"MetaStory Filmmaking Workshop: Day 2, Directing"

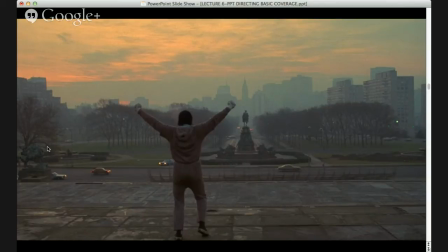2045s
And it literally tells us he's feeling triumphant, he's feeling, you know, on top of it, okay? So again, this is an example of a long shot that's very effective in evoking an emotion in the audience, okay?
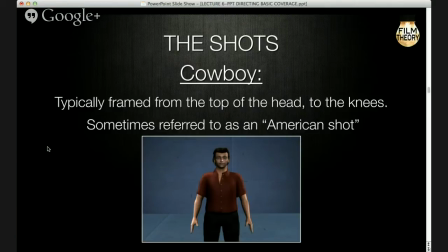2058s
The next shot we call a cowboy. And I want to point out a couple things about this. Nobody I know in an American film has ever on sets called it an American shot.
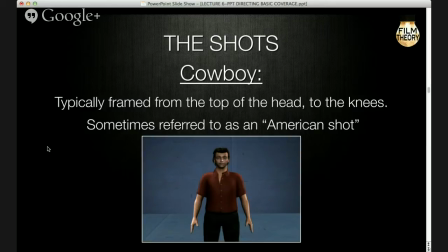2075s
We refer to it as a cowboy, okay? And what a cowboy does is it's framed from the top of the head. And if you notice, right, there's still lots of room. If you had him cut off where he is, more or less, but then you cut off the top of his head, it would look very odd.
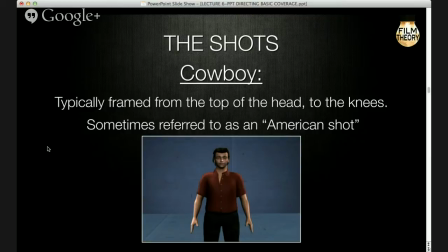2094s
It would look very unnatural. So it's generally, in a cowboy, it's the top of the head, and you leave room to the top of the frame, and then it's just above or just below the knees. Now, I want to point out something about this drawing. This drawing is actually showing a mistake.
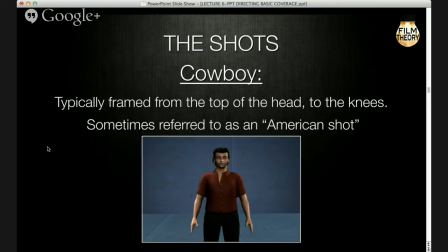2112s
If you look at the bottom of the frame is literally cutting off the figure at the knees, okay? You never want to do that. You never want to cut off a frame on a person at the joints. You never want to cut them off at the neck. You never want to cut them off at the elbows.
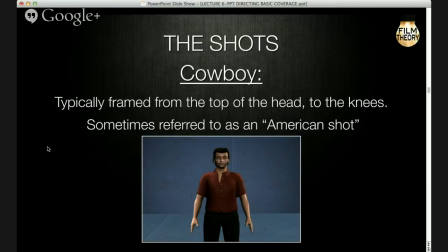2132s
You never want to cut them off at the waist. You never want to cut them off at the knees, okay? Because it looks like they were in a box and a magician sawed them in half, you know? It looks like their body has been severed, and it looks a bit strange and unnatural.
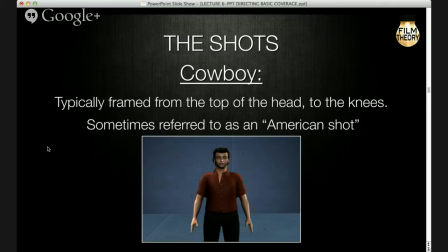2149s
So you always try to frame it in a cowboy above or below the knee, all right? And you'll also see just from the drawing that we're still including a fair amount of the environment, okay?
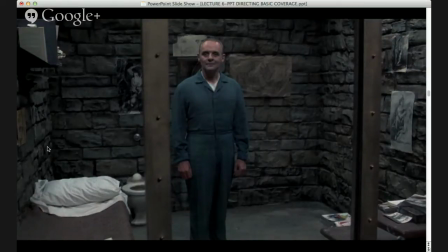2166s
There, I'm sure we all know who that is.
Hello, Clarice.
Right. This actually, if I remember the shot, they actually start and they dolly in on him,
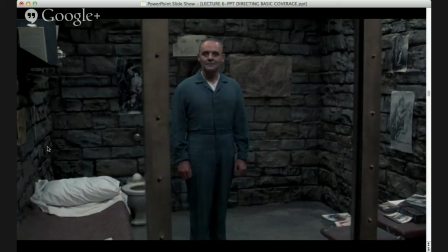2179s
and then they come to rest there. So getting his full figure, getting his physique, getting him standing there, and seeing the environment that Hannibal Lecter lives in, this little cell, you know, it's got almost nothing in it,
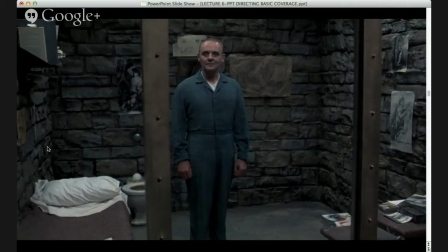2196s
is important because it tells us we need to understand his physical world. We need to understand, especially for later in the film, how somebody could be so powerful and affect so many people from inside a cell, from inside a prison cell, okay?
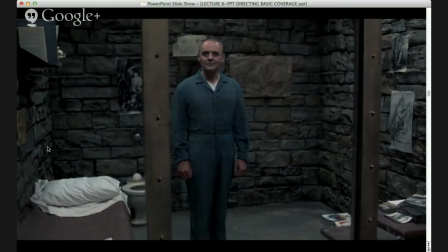2212s
So this is a cowboy that's framed a little low because it's basically, if you look at where the shot is cut off at the bottom of the frame, it's between the knees and the ankle, okay? This is from Brokeback Mountain.
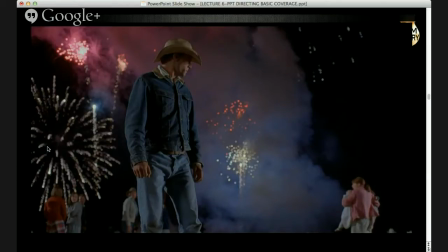2226s
This is a little joke. This is a cowboy of a cowboy. this is framed up a little bit higher, okay? Also, we'll talk about the angling a little bit. But if you notice, it's just below the knees. It's perfectly framed.
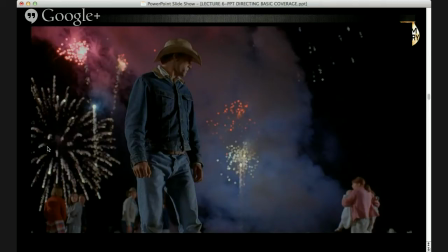2244s
You can see at the bottom of the frame how the material in his jeans is a little bit wrinkled, right? That's, you know, what pants do sometimes at the knee, and they've gone just below it. If it was framed up another couple of inches and was directly across the knee, again, it would look strange.
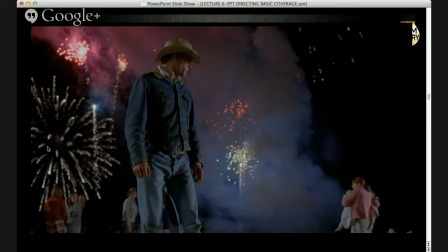2263s
Also, this is in a cowboy shot. Generally speaking, you're framing it this way because for some reason the physical environment is important, right? In this case, it's the fireworks going off, and then he's looking across the way at his, you know, secret lover,
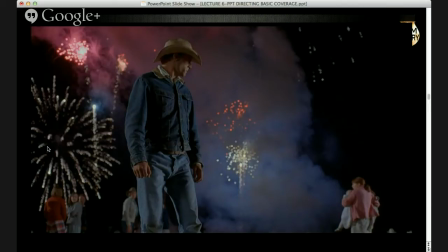2283s
at Jake Gyllenhaal, right? So that information is important to the audience. The environment, the space is important, okay?